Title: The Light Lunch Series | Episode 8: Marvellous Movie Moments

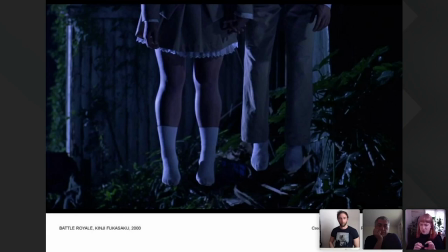2561s
um there's lots of shots of sort of shadowy shots of and beams of light with torches as kids are running through the forest or trying to kill each other and it I mean very Blair Witch it does that's another quite influential film for this sort of thing and it just means you can't
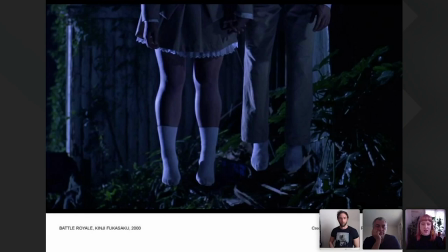2578s
see details you don't know what's lurking in the shadows it's a pretty human thing to be afraid of the dark and it just inherently makes you feel uneasy and yeah this is a very good horror film for doing that
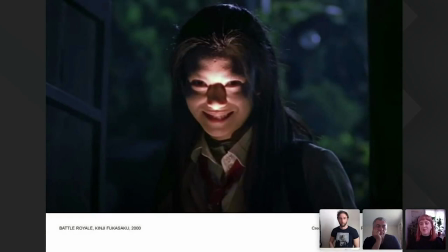2589s
as you can see here so
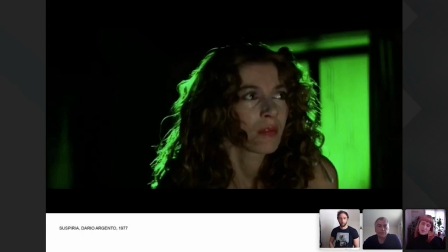2594s
another film i think that uses this really well um is suspiria it's an italian horror film from the 70s um they basically light it like a theater set it's highly saturated high contrast color that fills uh the story whenever something sinister is happening or about to happen
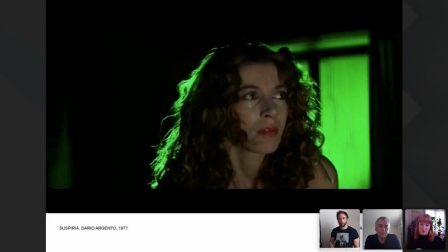2610s
so often the lighting can start to change before the danger comes and it kind of makes you as the viewer you're sort of in on the secret you know
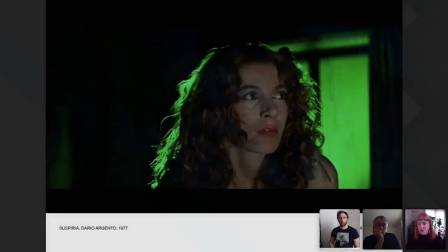2619s
something's about to happen even before the characters do uh it's often i'm sorry there you go um it can often be these sort of
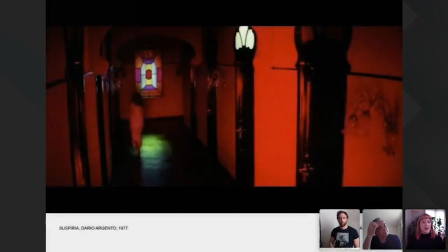2627s
deep blood reds uh and there's an awesome film where the ballet students at the school they live in the school they're staying in the hall because
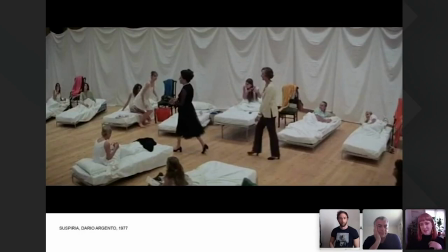2636s
there's been something happened i won't spoil it um and they're all there getting ready and going to sleep and then the lights go out the teachers turn
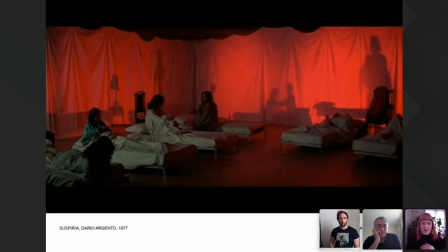2645s
the lights out and you can suddenly see what the teachers are doing behind the curtains. I mean it's straight off a film set but I think it just works so well in this film.
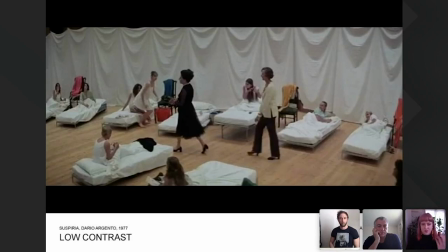2653s
And that leads us to low contrast. So this film and a lot of others they can use these sort of low contrast moments like in horror films they use the low contrast moments to bring a moment of reprieve.
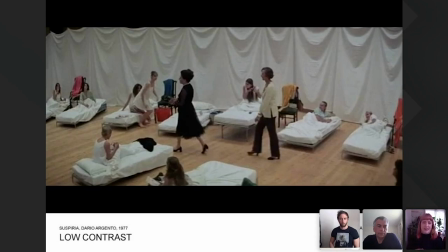2666s
You can sort of relax in your seat, you can take a breath, you know the characters are safe you're feeling safe and it sort of allows the really intense moments to be really powerful because you have these moments of reprieve in between that's
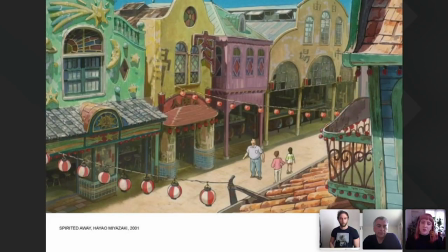2682s
another thing from Suspiria so I think the movies of Hayao Miyazaki I think are really a really good example of this as well they can sort of flip between the high and the low contrast they are hand-drawn animations
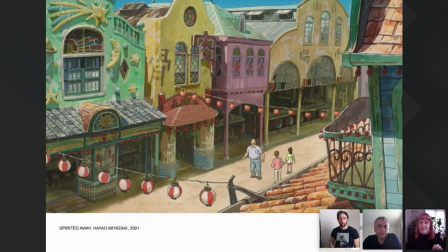2697s
so everything every little painstaking detail is there for a reason i think they're
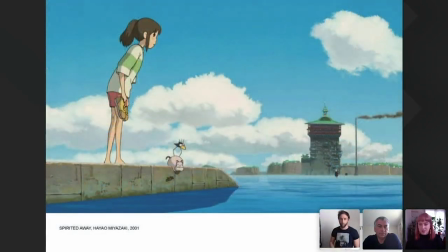2702s
able to use film able to use light sorry like on a film set but all animated and they're capable of moving from these really safe lovely scenes like this one
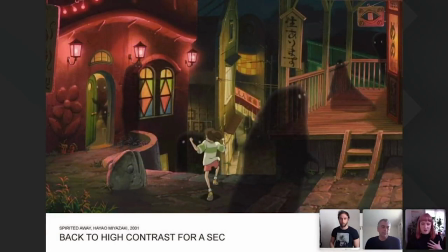2712s
here into these really shadowy dark sort of scary scenes with
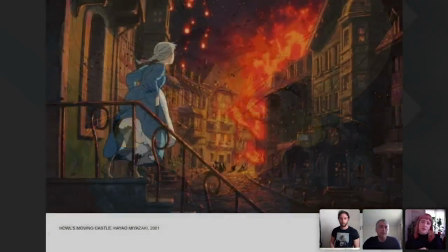2716s
shadows being cast across faces and red light sort of bleeding into the
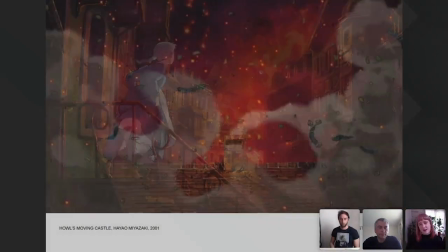2721s
sky
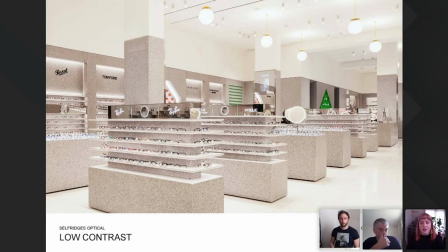2724s
and as lighting designers we often use low contrast and diffuse lighting if we want to show details so in retail it's a good example we'll often use low contrast lighting on products if you want if you want to really like you want to see all the details of the product and the packaging
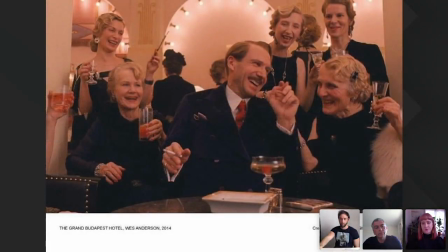2741s
so someone I couldn't go past sort of a low contrast topic without talking about was Wes Anderson. It's deliberate, it's detailed, it's created to see every single little element.
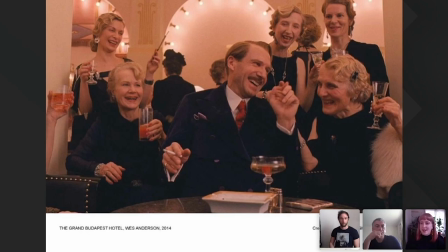2760s
The whole thing is a visual masterpiece and even the scenes at night,
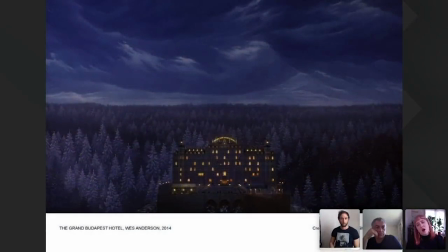2767s
as seen here, are completely, they're bright, they're blue, you can see every detail,
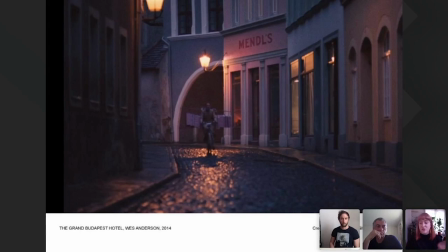2776s
you know what's going on, there's never sort of any surprises is hiding around the corner there's no secrets what you see is what you get now
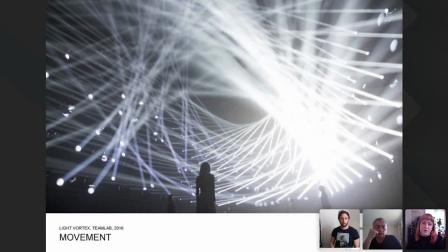2785s
movement is something else i think is really interesting that they can use in film sometimes um in lighting we might use this in sort of experiential light art when you really want to convey like an extreme experience or emotion to someone you might throw them in a room of swirling light if you
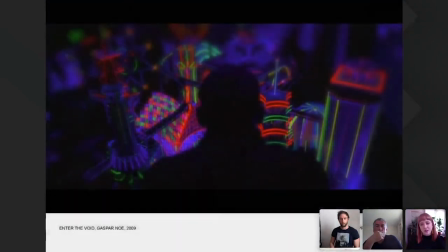2800s
want to really disorientate them or throw them off and a film that does that extremely well is enter the void um this movement and these strobing light sources can make the viewer feel really disorientated and this film does that in buckets um essentially i mean it the the topic of the film itself
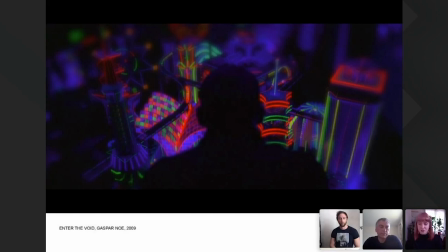2820s
maybe not the best but experimentally for light i think it's so so interesting it's just there are scenes where it's literally just strobing light like i mean if you have epilepsy please don't watch this film honestly but it's just strobes and strobes and strobes and these scenes can be really really difficult to
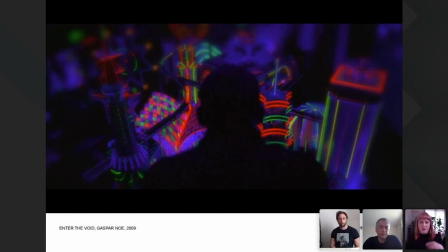2836s
even get through like yourself it's hard to watch them but the topics in the film are also really hard to watch and so it kind of goes hand in hand and it's just a really it's just super experimental a really interesting way of doing it like they're nauseating but so is the topic
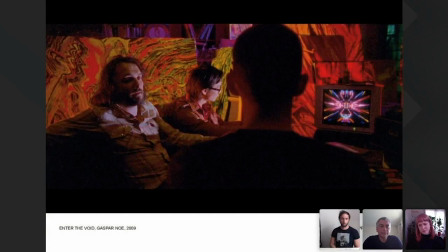2852s
of the film so it all makes sense and they juxtapose these really intense strobing sort of scenes i mean this one here
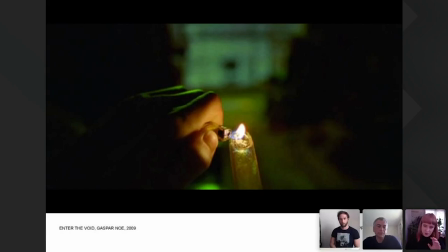2861s
they there's a lot of drug use in the film and they literally show the
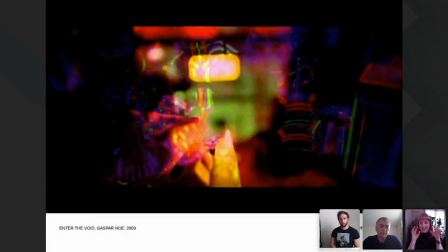2866s
scene deteriorating in front of your eyes and turning into a drug trip and they sort of
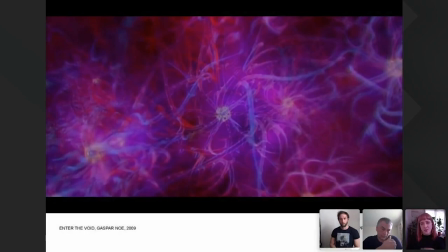2870s
take you on these visual journeys of animations which are just hectic
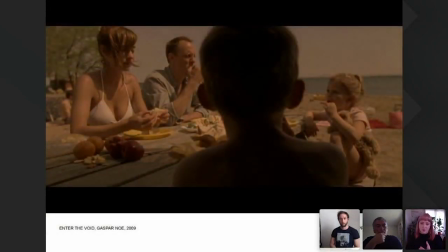2874s
but then they'll sort of inter splice it with these beautiful soft static gentle
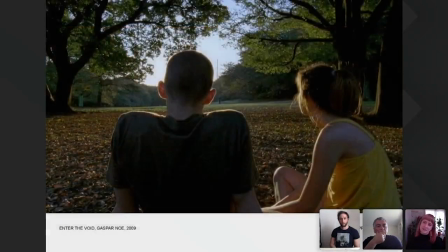2879s
scenes which are all these uh flashbacks of him as a child or him with his sister and they're yeah these really nice sort of reprieves to the sort
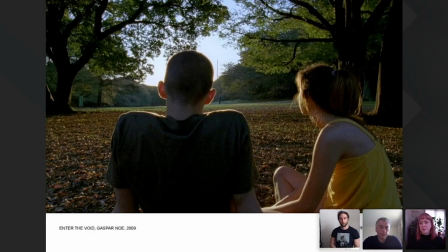2888s
of chaos that is the rest of the film the film also takes sense
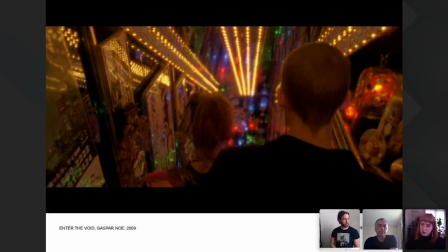2893s
takes is set sorry in the neon streets of tokyo which is another sort of element of visual overload and i mean
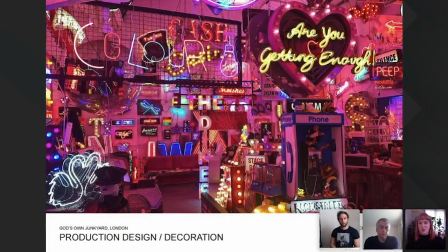2903s
this really goes to show that actual production design and set dressing of a film can really add to the story as light can be very visually noisy so here is god's own junkyard in london it's sort of a bar slash neon
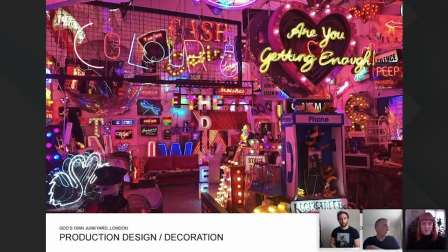2917s
sign manufacturer um and we as line designers we will go here to get signs made like we we add these sort of decorative elements to a space like a pendant to a dining room or you know a sign to a to a bar and they're the finishing touches and details that's like help set uh the overall scene
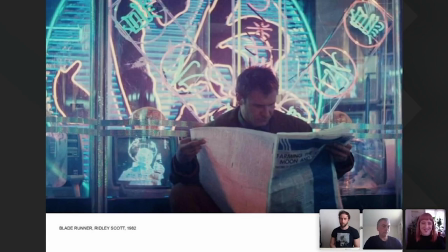2937s
of course blade runner couldn't go without talking about blade runner um the use of neon fluorolighting and blade runner really helps sort of add like dan was saying before to the sensory overload and they help really indicate that you're sort of not not in this world or not at this time in the
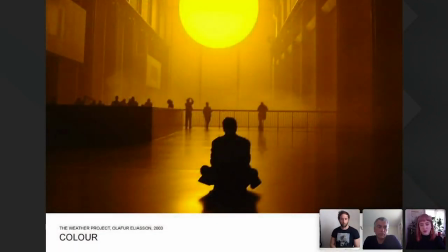2953s
um in the set so color is another one color is something that is used to emotionally manipulate us and an example of um of it in lighting is here with oliver eliasin's the project. It's using very peaceful, gentle,
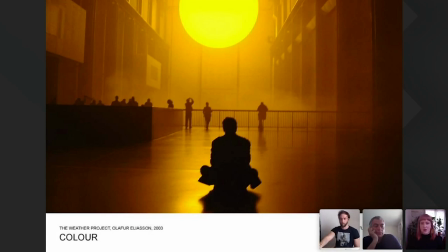2970s
warm, glowy light that's meant to represent the Sun that makes you feel really comfortable and opposed to that people might use blues or greens sort of hues of light to make everything feel a bit uncomfortable and to make your skin look unnatural and make you feel and look a bit sick.